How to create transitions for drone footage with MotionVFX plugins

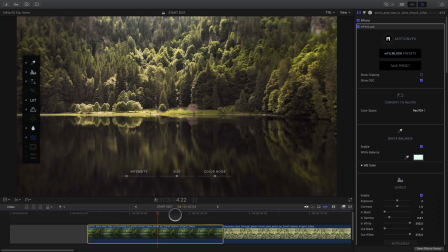4:05 As you can see, grading with mFilmLook is very easy and very fast.
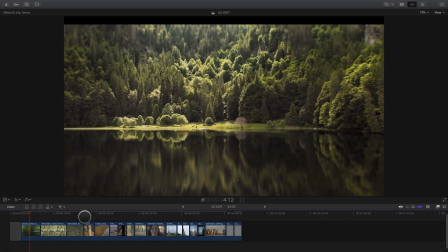4:11 Okay, so the color grading part is done, and all the shots share the same look.
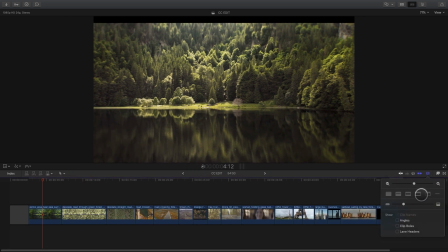4:16 But we still have one issue, as the different shots came from different places.
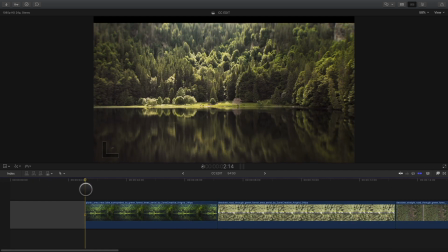4:21 So we need to work on the transition to smooth the switch between each shot. To start, I will add a fade in by pressing Command T.
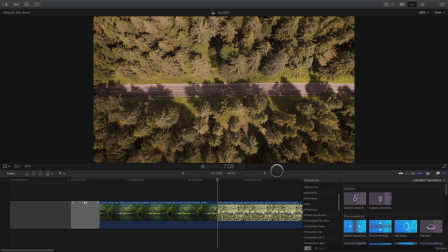4:30 Inside Final Cut Pro 10, there are many transitions, but I will use mTransition Zoom Volume 1 and 2 from MotionVFX.
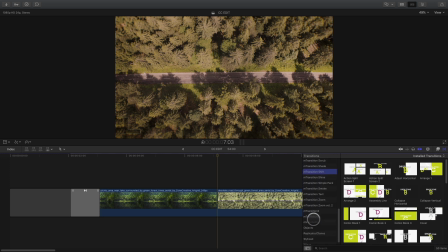4:37 This transition will simulate the camera crash zoom effect, so it will be perfect to create a continuity between each shot.
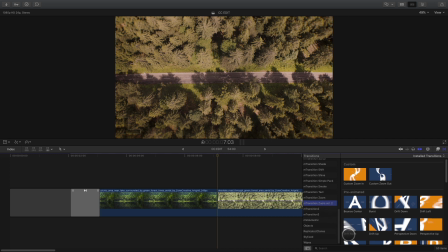4:46 We will start with the Volume 2. Volume 2 mix crash zoom and distortion effect at the same time.
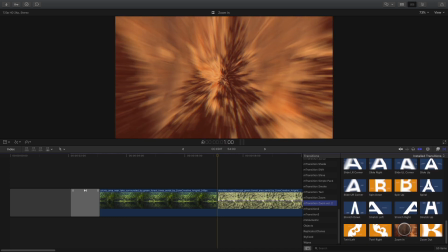4:54 For the first one, I will select a simple zoom in transition but it will add also some distortion.
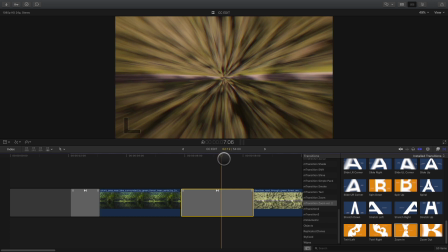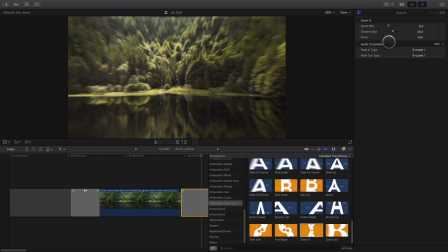5:06 By clicking on the transition, you can have access in the inspector to some parameters,
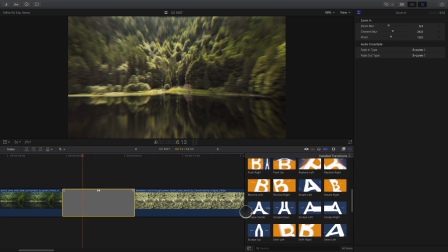5:11 like the amount of blur, the channel blur, and the prism parameter, which adds some chromatic aberration.
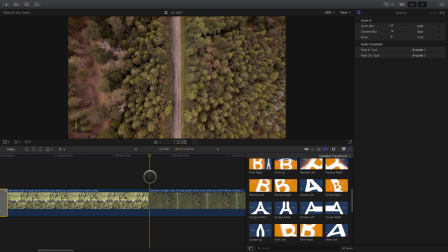5:26 For the next cut, we have an horizontal road and a vertical road. To smooth the transition between these two clips, I will use a twirl left transition.
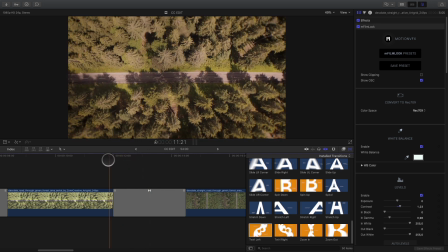5:38 As this one will act like a morph between the two shots.
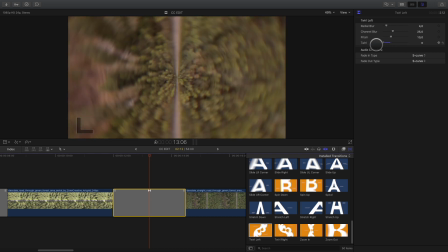5:50 We can play with the twirl parameter to accentuate or remove the distortion effect.
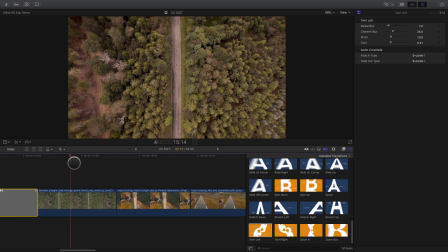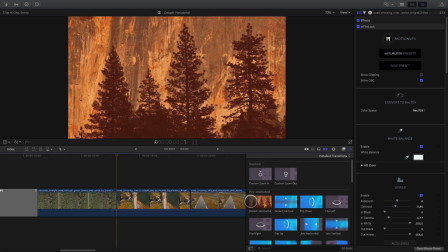6:02 The next one is more easy, as it will act like a wipe by revealing the second clip by the middle.
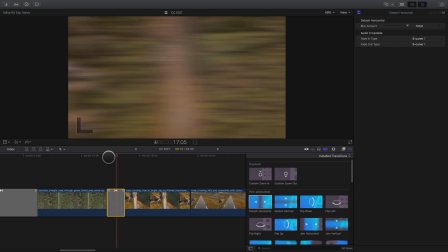6:08 Simple, but effective.
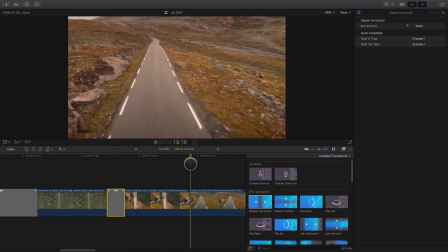6:14 For the next transition, we'll go from the top view of the road to a perspective view.
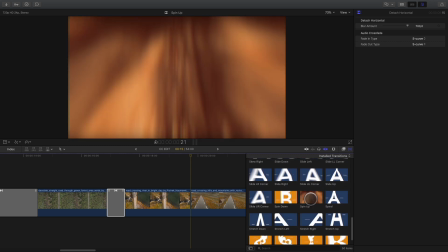6:19 There is a nice transition for this kind of situation. The spin-up transition will create a perspective distortion.
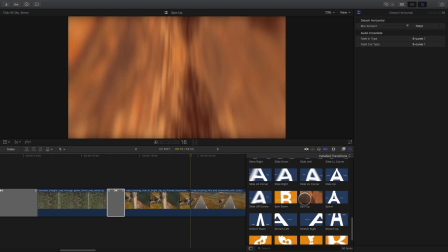6:26 It's like if the drone will change its point of view.
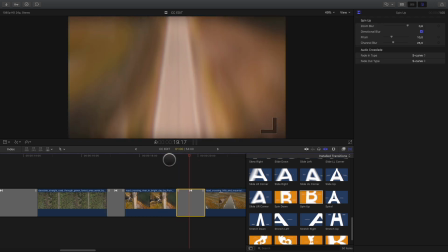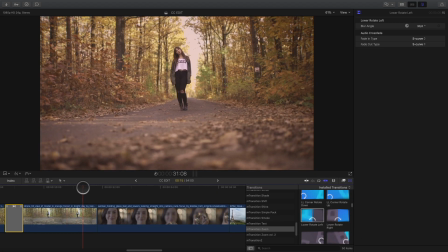6:36 We jumped some transition to go to the cut between the shot of the girl in the forest and the close-up shot. They are not the same girl, but with the right transition we can create some connection between these two shots.
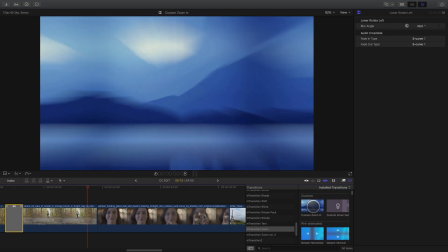6:47 I will select a basic crash zoom, but this time I will choose a custom one.
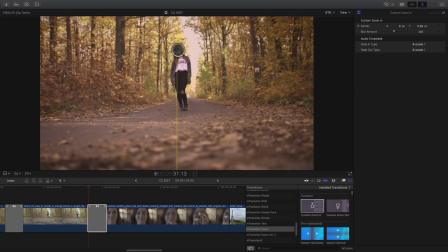6:55 With a custom transition, we have access to the center point of the zoom, meaning we can decide which part of the image will be the center of the crash zoom effect.
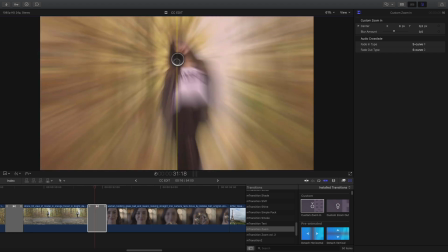7:08 In this case, I will move it up to put it on the face of the girl.
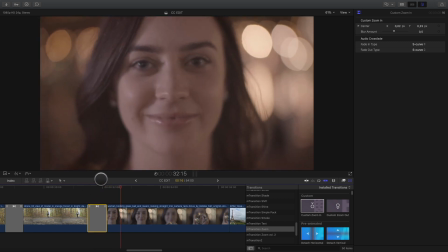7:16 And check on the second shot if the position is correct. The custom transitions are very powerful, as you can decide which part of the image will be the center of the zoom.
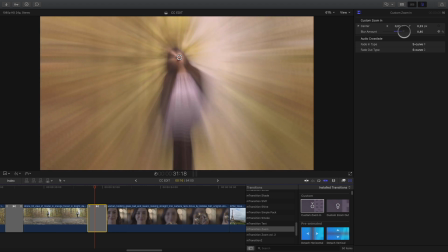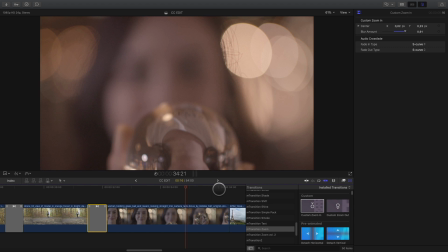7:31 For the next transition, it is more difficult as the two shots are really different.
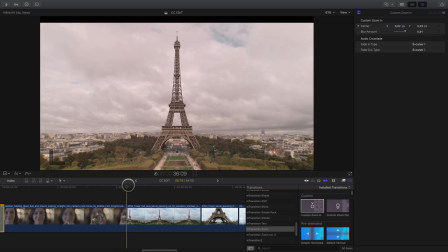7:37 I will use a crystal ball element to help me to do the switch to the FL tower shot.
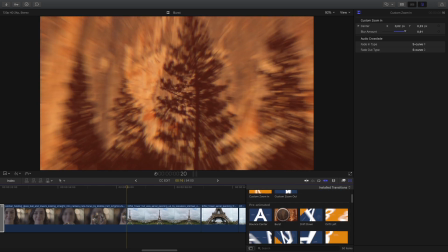7:44 I will use a bus transition. This one creates a spherical distortion, which will match with a crystal ball.
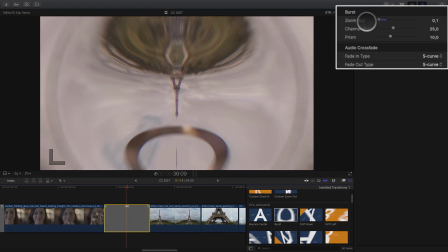7:54 In the inspector, I will reduce the zoom blur parameter in order to get a sharp distortion, and also reduce the prism effect.